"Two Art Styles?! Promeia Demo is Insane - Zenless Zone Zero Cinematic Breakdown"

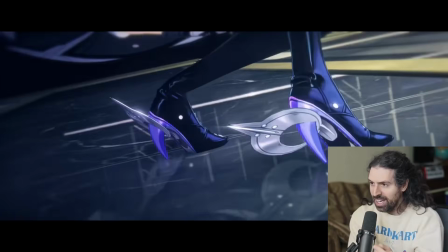(0:00)
We transitioned to in-engine from hand animated. Perfect blending of two visual styles. There's a new animated short from Zenless Zone Zero, and it's for Promeia's character demo. Let's check it out. If you enjoy this breakdown, check out my other ZZZ cinematic breakdowns.
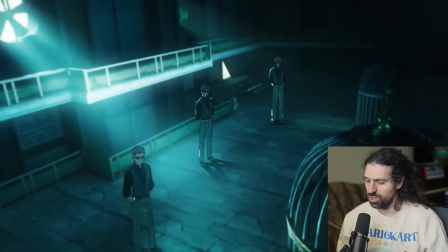(0:15)
All right, let's watch. Let's see how this goes. Nice character intro.
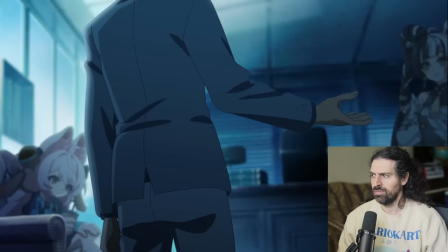(0:21) We've tried everything, but they aren't someone we can deal with through legitimate means.
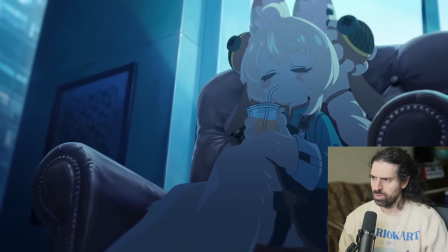(0:27) That's fine. Krampus has kept an eye on them for a while.
Cool.
You've got some nerve running an underground auction under the name of Tops.
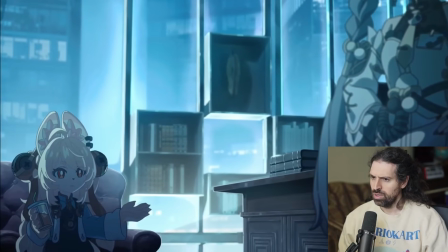(0:35) Do you want Dylan and me to handle it? No need.
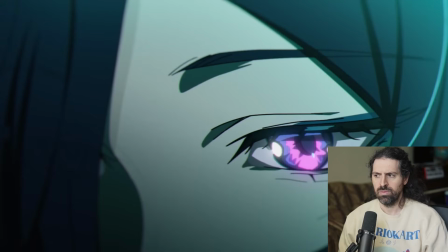(0:40) Just wait here for word. Promeia will take care of it.
Oh, great character intro, man.
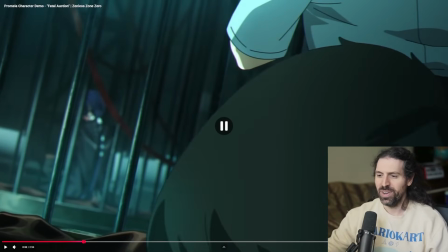(0:46)
Right when we get the name drop,
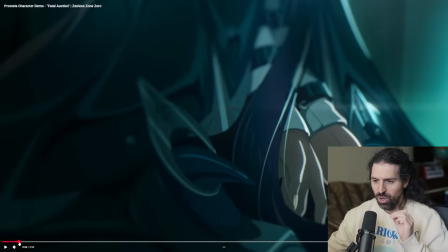(0:49)
Promeia will take care of it, and we get to finally see her eyes, but we open on her tools, if you will, her tools for the job, and you can see her hands right there. Seems like this is a sort of heist type situation, and she's been kind of like willingly captured or something, which is really interesting.
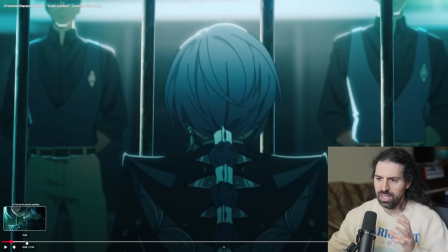(1:06)
But I love the cool colors in the beginning here.
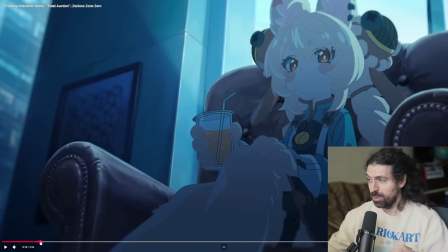(1:09)
We're using analogous color theory for this, which means similar colors, and what it's doing is it's giving this really kind of subdued,
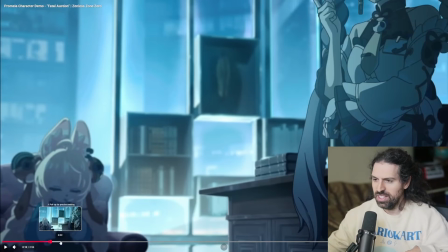(1:17)
cool feeling, and this kind of darkness to it, like because we're in the shadows now,
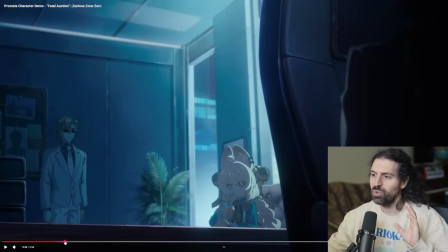(1:23)
you know, we're deceiving the enemy. So I really like how this is kind of building that up.
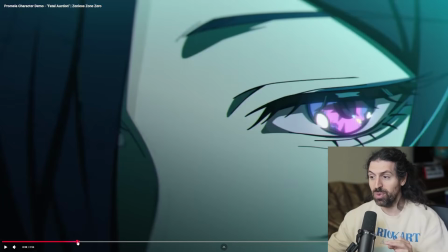(1:28)
And then if you notice, the first spot of color that we get is just boom, Promeia's eyes. And for that reason, though it is still technically analogous, those similar colors, blue and this purple right here, it's just a punch in the face.
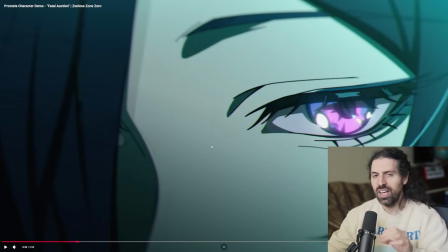(1:45)
It is closer to like a pink. Really, really strong use of color here.
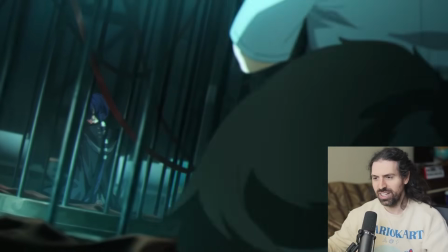(1:50)
So amazing start. Let's see what happens. Good character intro.
Almost. If I could just open this.
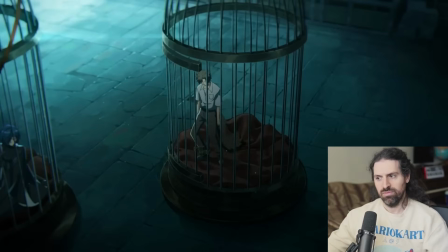(1:56)
Okay, so she's amongst the prisoners. And it's a rough cell to be in.
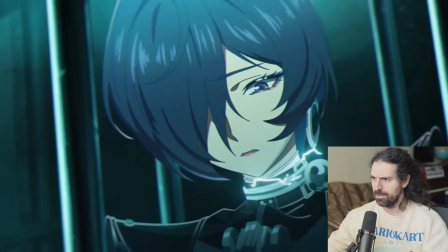(2:02) Stay still, all of you.
Yeah. Oh. Wow.
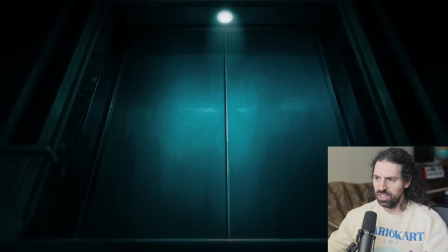(2:10)
This is really dark, man. She's going through it for the job.
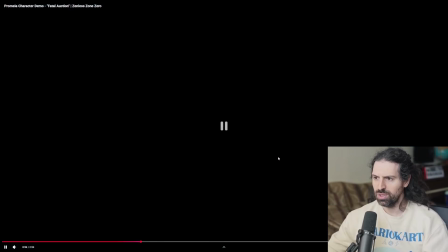(2:16)
Wow, really beautiful shot there with the use of light. Just again, that color theory.
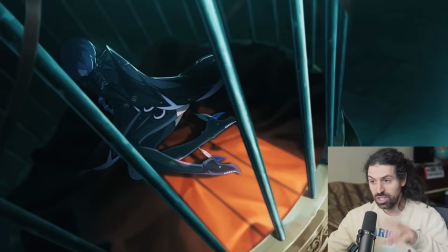(2:21)
She's in that darkness. She's in there, like literally caged, not just in the physicality of it, but within the frame. Look at this composition. Like really, really beautiful use of the lens here, and just the angle using the bars to create these leading lines, which lead down to this light.
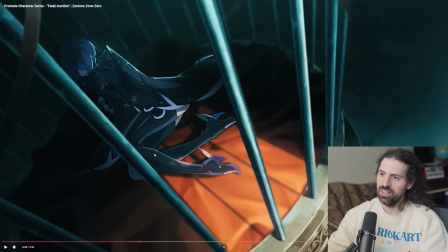(2:37)
It's like the idea that she could escape, she could get out of there, but her face, you know, is back in the darkness.
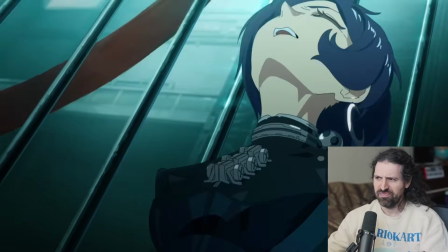(2:43)
We just get that little preview of her eyes. Oh man. Brutal. So yeah, really, really intense intro.
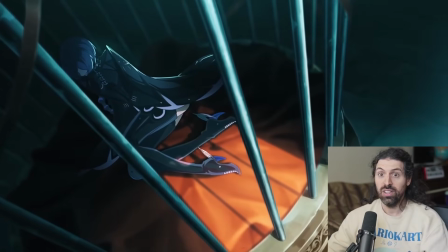(2:49)
Let's see what happens.
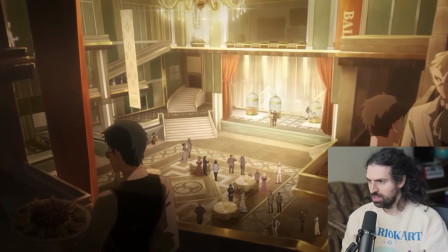(2:53)
Oh, this is sick. Bunch of weirdos, man.
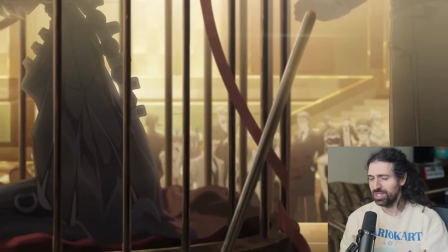(2:58)
And now, can't wait to see her destroy these people. the moment you've all been waiting for.
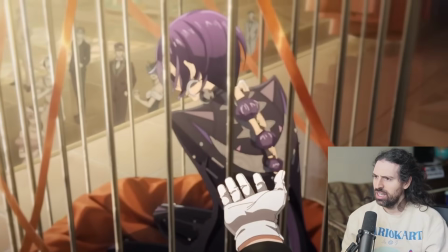(3:05) Ladies and gentlemen, I present to you.
Wow, look at the animation style.
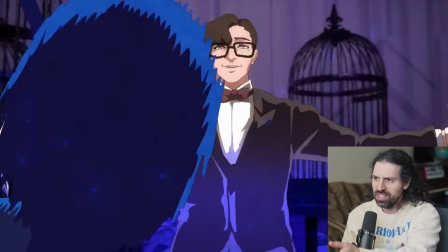(3:10) Raise your paddles high.
Yes, animating him as if he's not human, because this is an inhuman thing to do.
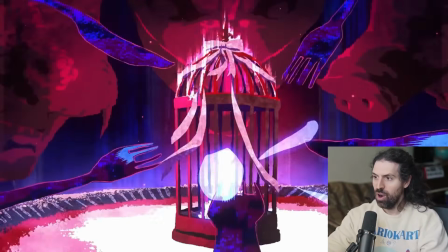(3:18)
Really, really strong choice there. And look at this visual style.
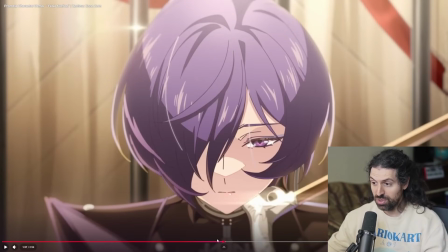(3:23)
I love that we're actually bouncing between a couple different visuals. I would say almost 3 visual styles here, but the fact that it's hand animated is really, really awesome.
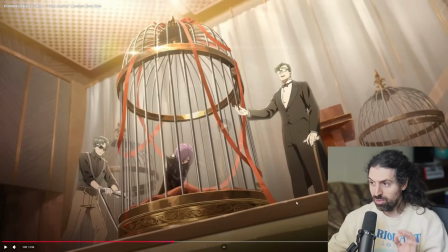(3:30)
But I love right about around here. And again, look at this, like kind of just weird subversion of color theory, right?
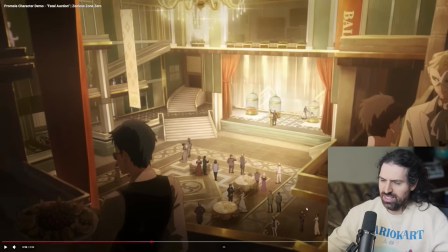(3:40)
In the this kind of like disgusting, like most evil people, we have this warm, cozy lighting. Like what a weird thing. And then of course the prisoner, the good guys here in this sense, and she's I assume willingly being in prison to do this job,
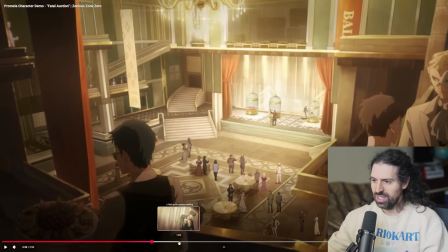(3:58)
is in this like very kind of threatening low light. It's very interesting. But I want to talk about this part.
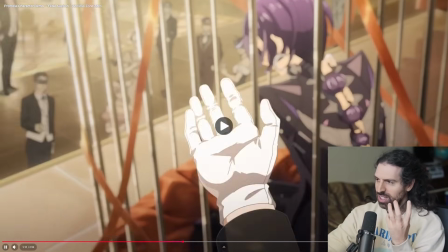(4:02)
Ladies and gentlemen, we start to see this like morphing of his face, like he's not even a human being anymore.